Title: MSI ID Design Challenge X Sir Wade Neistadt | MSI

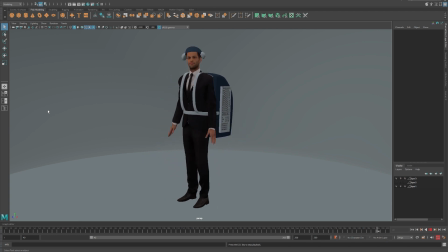And he kind of turns to the side. Yeah. So that is a good way to just kind of use a little bit here and there to get the general vibe, to show us overall, like, this is how the product would work. This is how you could have something that you can sit down, you can game, you can make stuff.
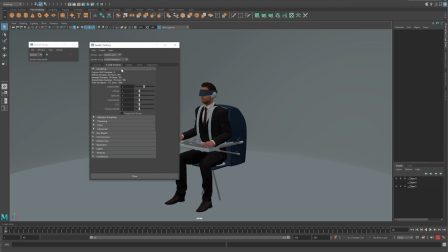And so now, just to play with it, take it one step further, I'm going to adjust some of the settings. I'm going to go to Arnold, set it to GPU rendering. I'm going to turn up the anti-aliasing samples. I'm also going to turn on adaptive sampling. Excuse me. And I'm just going to use a little bit of a higher resolution here. 720 should be fine.
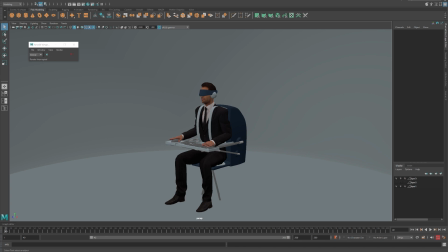And I'm going to turn on the Arnold render viewer. So now I can actually preview what this looks like if it were rendered.
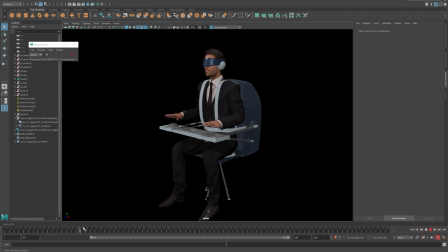And since I did all my materials and he's got his own materials, I can scrub through and I can see what this would look like in motion.
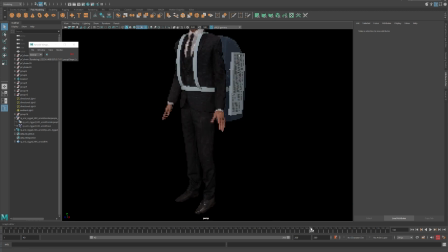And with the power of this PC, this MSI PC that I'm using,
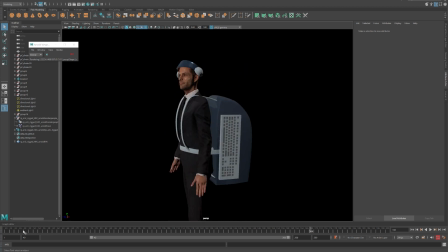it's got an RTX graphics card in there, so it's actually able to give me a nice real-time preview of what this would look like rendered. I actually want to give a nice bright background, so we'll go over to our Arnold tab that's rendering.
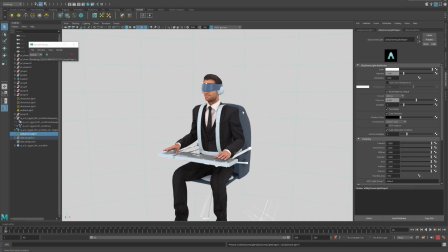Let's go to Arnold, add a sky dome, and that'll give us a nice bright background like a product shot.
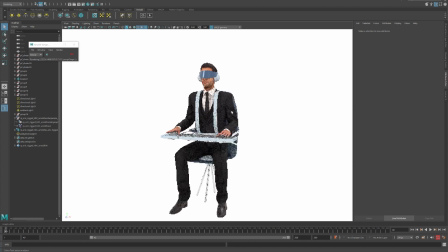And there we go. So now we can really see what this would look like.
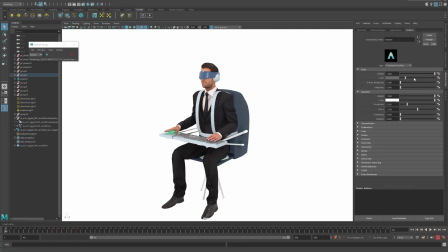And I think I might adjust some of these materials. This is a little light for me, so I think I'll darken the mouse and the keyboard stuff. And actually I can turn, maybe I'll adjust the metalness, try to get that a little bit darker, a little bit shinier.
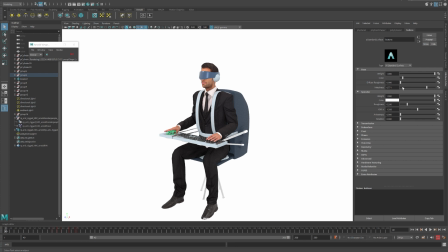Not too crazy, though we wouldn't want to attract too many fingerprints as we, mess with this keyboard. So try to think of what the actual material would be like that you're using or that you would be experiencing in real life. And what's great is you can make these changes in real time. You can adjust it with the rendering going.
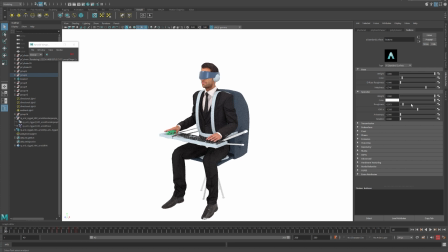And as you notice, I'm actually doing all this while I record in OBS on my computer. So this computer's able to handle this with no problem. The monitor's giving me color accurate results, so I know exactly what it's going to be like when we manufacture this fantastic new gaming backpack.
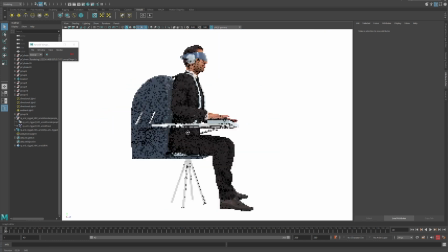And I can zoom in, I can look around, make sure everything's working right, make sure it all feels good. I'm actually having reflections of those.
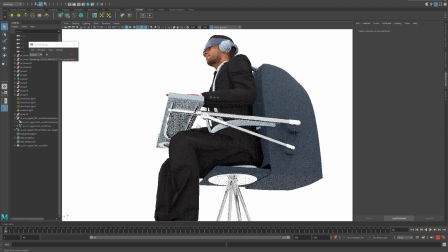You see like the legs, the underneath, all that metal stuff.
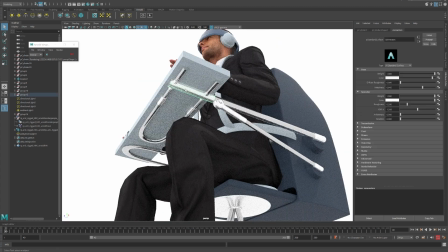It's actually doing the chrome reflections, and I could adjust that further to get more reflections, to get a more accurate result. But for now, I'm just going to adjust these metal pieces. I actually think I'm going to give them a little bit of a blue tint, because right now they feel very gray, and I want to go with something more in this sort of blue,
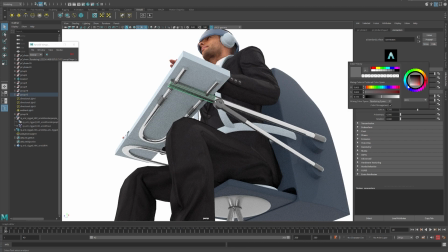navy blue color scheme. So let's open this up. Let's tint this a little bit blue, sort of a desaturated blue. There we go. Now it kind of still feels like it belongs in the same color scheme. Like it's intentional, like part of the design. We want that. So that's pretty good.
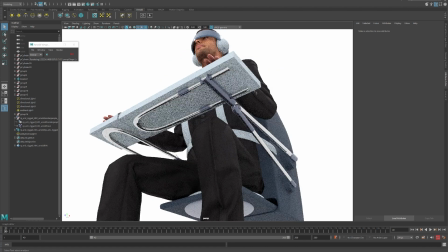I am liking that. And it's fun. You can even see like the folder with clothes and stuff.
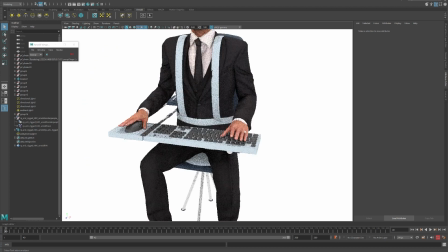Just this basic rig gives us a lot to work with, so we can really start to imagine what this might be for somebody.
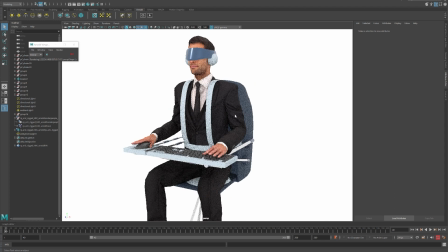Size, dimensions, comfort. We can really sort of see how this might work. So I'll turn off the render view.
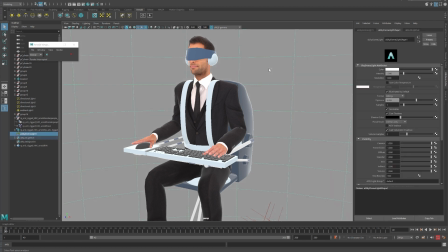We still have a pretty good preview here with all the lights and everything.
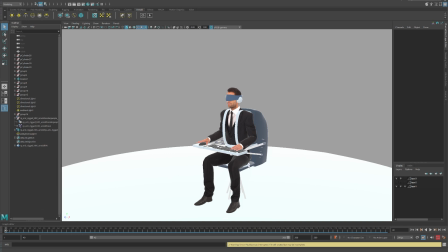And I'll go ahead and adjust this and just sort of admire what we've created.
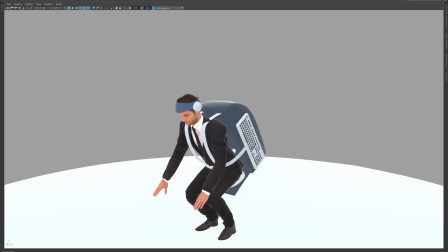I'm going to play it through a few times just to make sure I don't notice anything weird.
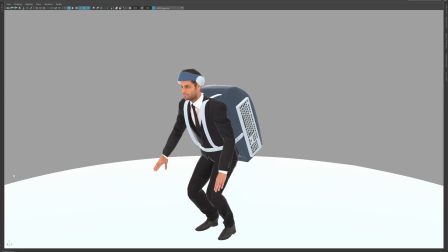And so far, it's looking great. All the little overlaps we've created with the
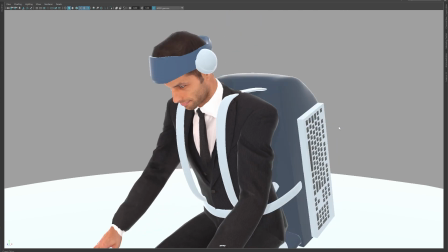the keys and the way it kind of overshoots each little mechanical piece.
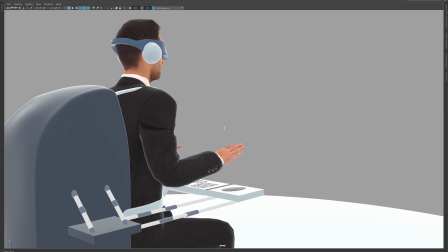It really does feel like those pieces have weight.
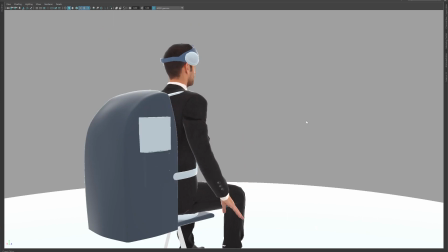Now, I didn't do pockets and stuff like that on the backpack, obviously, and, that's mostly because of my modeling skills not being the greatest.
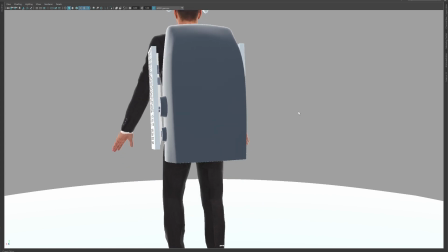We could always go back and add that stuff. We could put more detail into the venting, the cooling, the details of the PC inside.
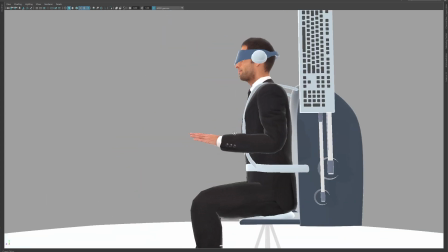We probably want to have a power button exposed, all that kind of stuff.